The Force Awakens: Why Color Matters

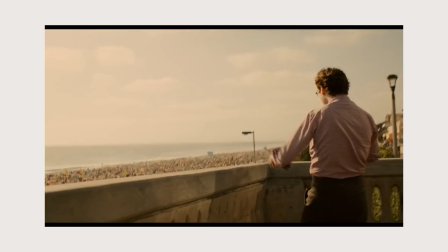It should be no secret by now that color is vital to visual storytelling. Countless videos and books have been made on the topic, which is why this is a bit of a hard video for me to make.
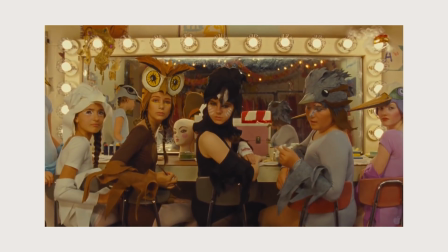However, color has become one of my personal favorite things about the filmmaking process, and there's a reason that there has been so much to say about it. In filmmaking, there's a rule of thumb you'll hear often: show, don't tell. If there's a way you can convey information to the audience without explicitly saying it, then do it.
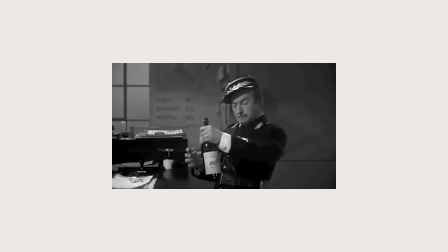This can be anything from an eviction notice on a door that draws attention to someone's poverty to dropping a Vichy water bottle to make a political statement.
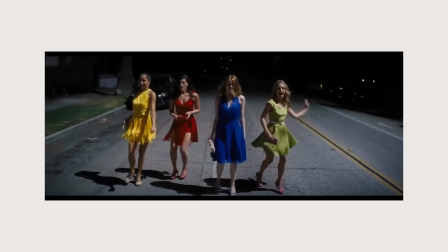And then there's color, which has the power to tell the audience how they're supposed to feel just by its presence.
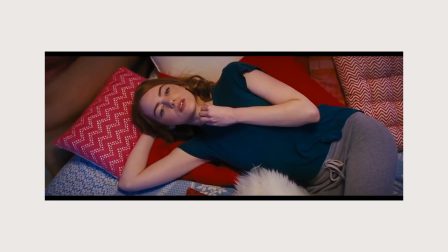Most of us know the basic color moods. Red conveys anger or lust, blue conveys peace or sadness, yellow conveys joy or caution,
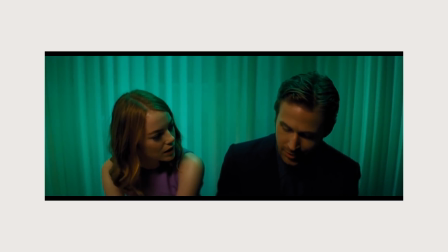green conveys life or disgust, and what I basically just described was the character designed inside out.
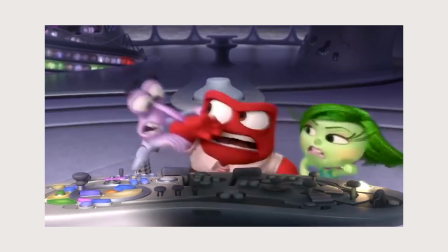But knowing how to use these colors to tell the story of your characters takes more than just memorizing a list of emotions.
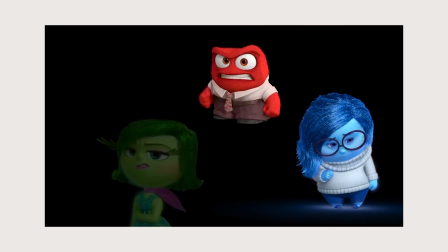And a film that uses color to effectively tell a character story that I want to talk about is Star Wars Episode VII, The Force Awakens.
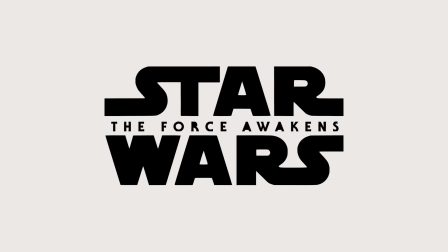Warning, spoilers are ahead, but I mean, it's been 2 years, come on.
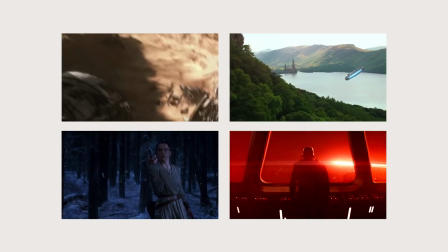One of my favorite things about The Force Awakens is that every new location has a completely different color scheme than the last.
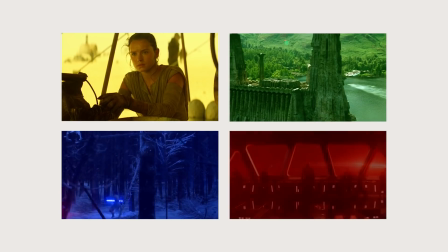You could probably guess what scene I'm talking about if I just give you a list of the colors in it.
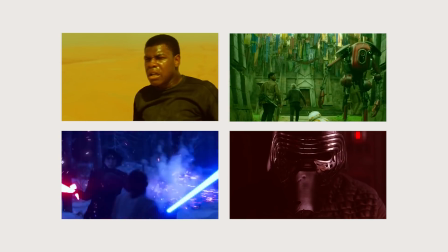It's the reason why The Force Awakens is so visually appealing, and why these posters I have hanging on my wall work so well.
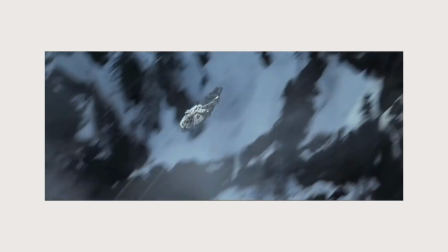Jakku looks different from Starkiller Base, which looks different from Takodana, which looks different from Ahch-To.
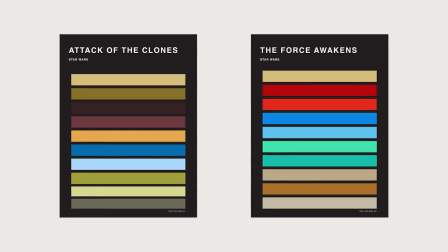Take a look at these color palettes made by Korean artist Hyo Taek Kim that show the differences between the looks of The Force Awakens and Attack of the Clones.
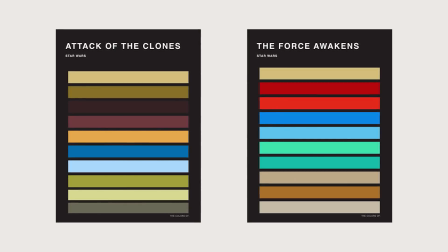Attack of the Clones has a palette that is visually more muddy than The Force Awakens. There are color distinctions, but they don't contrast as much as they could.
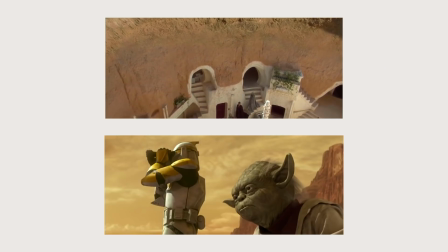Locations like Tatooine and Geonosis look pretty much identical.
I don't like sand.
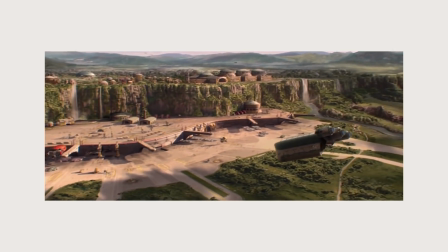The most colorful location in the film is Naboo, covered in green foliage and blue water, teeming with life, which is a lot like Takodana in terms of setting.
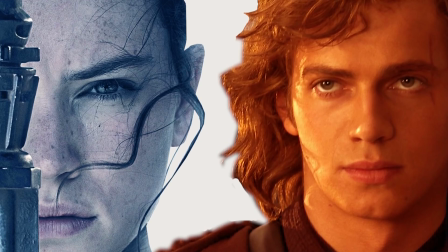Rey and Anakin are very similar characters in a lot of
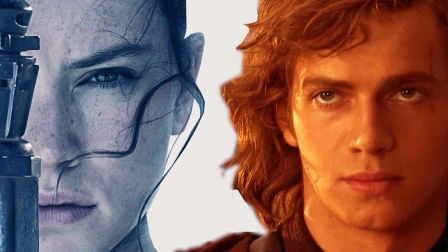ways. Both came from a desert planet, both are separated from their parents, both are on a journey to discover their own personal strength and place in the galaxy.
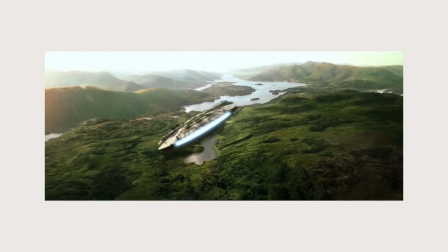Let's take a look at Rey's reaction when she first reaches Takodana after her life on the desert of Jakku.
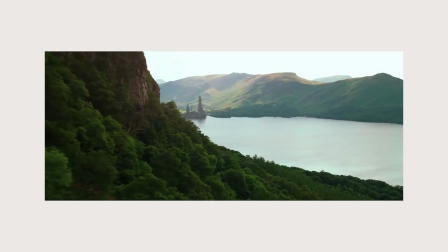I didn't know there was this much green in the whole galaxy.
It was actually this scene that inspired me to make this video, because Rey's line here says a lot about her character.
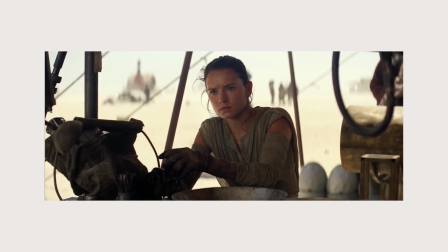She's used to the dull, lifeless desert of Jakku. It's all she's ever known. But this is about more than just plant life, it's about her life.
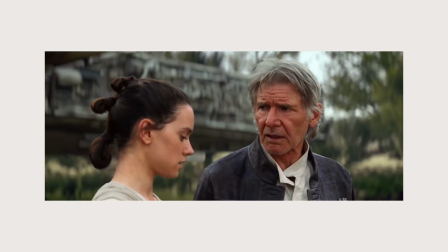For the first time, she's seeing that there's something else out there, something that gives life and meaning.
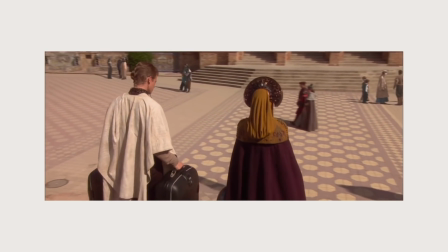Now let's compare that to Anakin, who, as far as we know, has not been off the gray city of Coruscant since he arrived as a child.
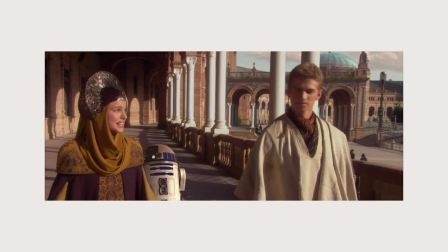But when the Queen asked me to serve as senator, I couldn't refuse her.
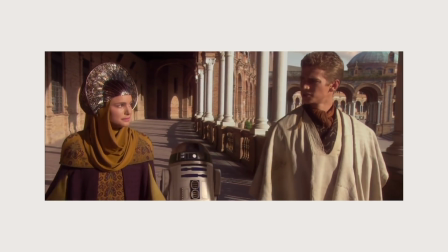I agree with her. I think the Republic needs you. I'm glad that you chose to serve.
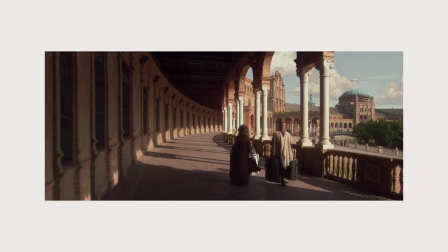Anakin and Padme just discuss politics. Okay, bad example. Padme does take them to the more beautiful and serene Lake Country.
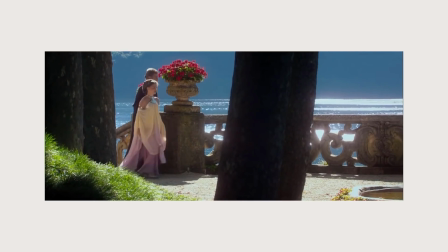The conversation can't be that dry when Anakin is literally surrounded by green, right?
I don't think the system works.
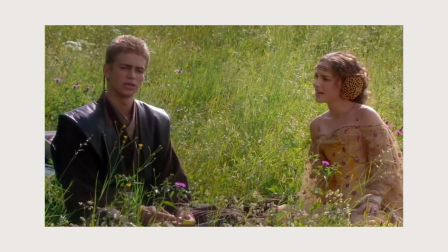How would you have it work? We need a system where the politicians sit down and discuss the problem.
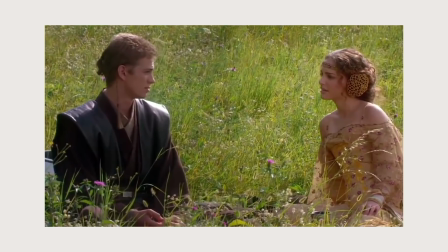Agree what's in the best interest of all the people, and then do it. That's exactly what we do.
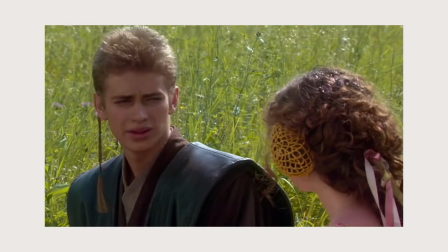The trouble is that people don't always agree.
What's the point of taking your characters from gray to green if they're just going to continue to act like they're in gray?
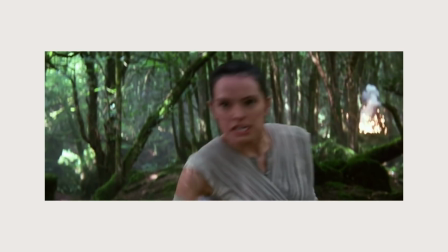Color is a tool that should serve a purpose, and those behind the new Star Wars films understand that.
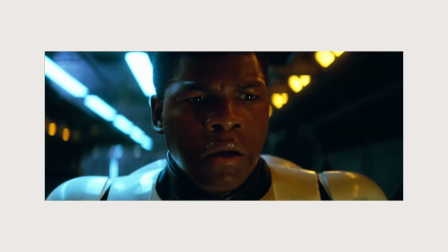Not only does color cause an emotional response in the audience, but it can be used to contrast locations and make different scenes stand out from one another.
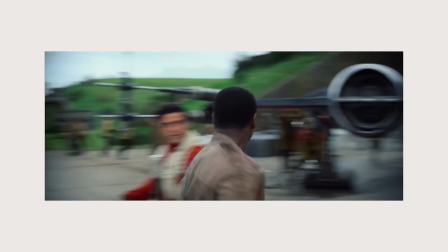The colors used in The Force Awakens serve both as a way of distinguishing locations,
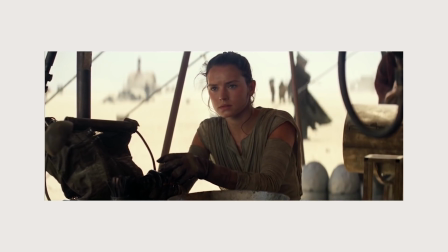and as a way of tracing Rey's journey from the rut of her old ways to the life and new hope she experiences,
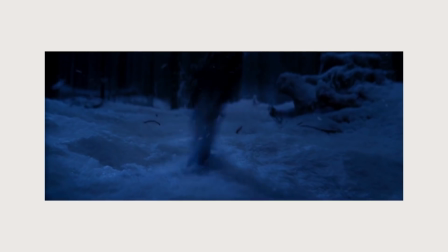to the evil she comes in contact with, and the realization of her true ability and the choice to do good.
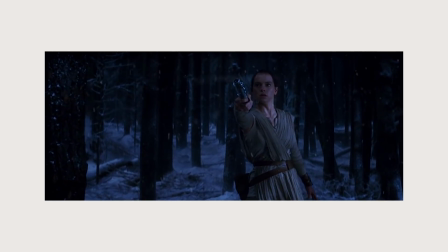And even though there are very valid criticisms to be made about the prequels, this concept wasn't completely lost at them, especially in Episode 3.
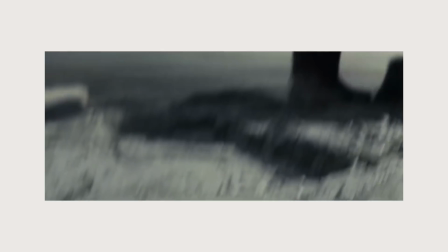And the upcoming Episode 8 looks like it has a very interesting color palette, even in its logo, which for the first time ever is not yellow, but instead red.
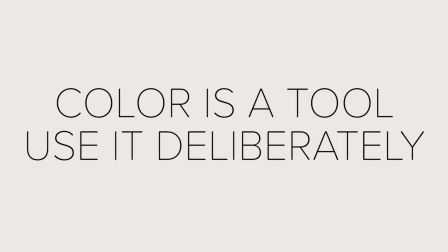So remember, show, don't tell. Color is a tool that can tell a story and should be used deliberately.
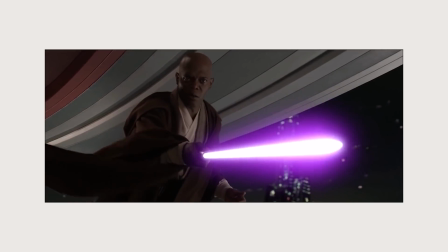And as Patty Bellatone's book suggests, if it's purple, someone's gonna die.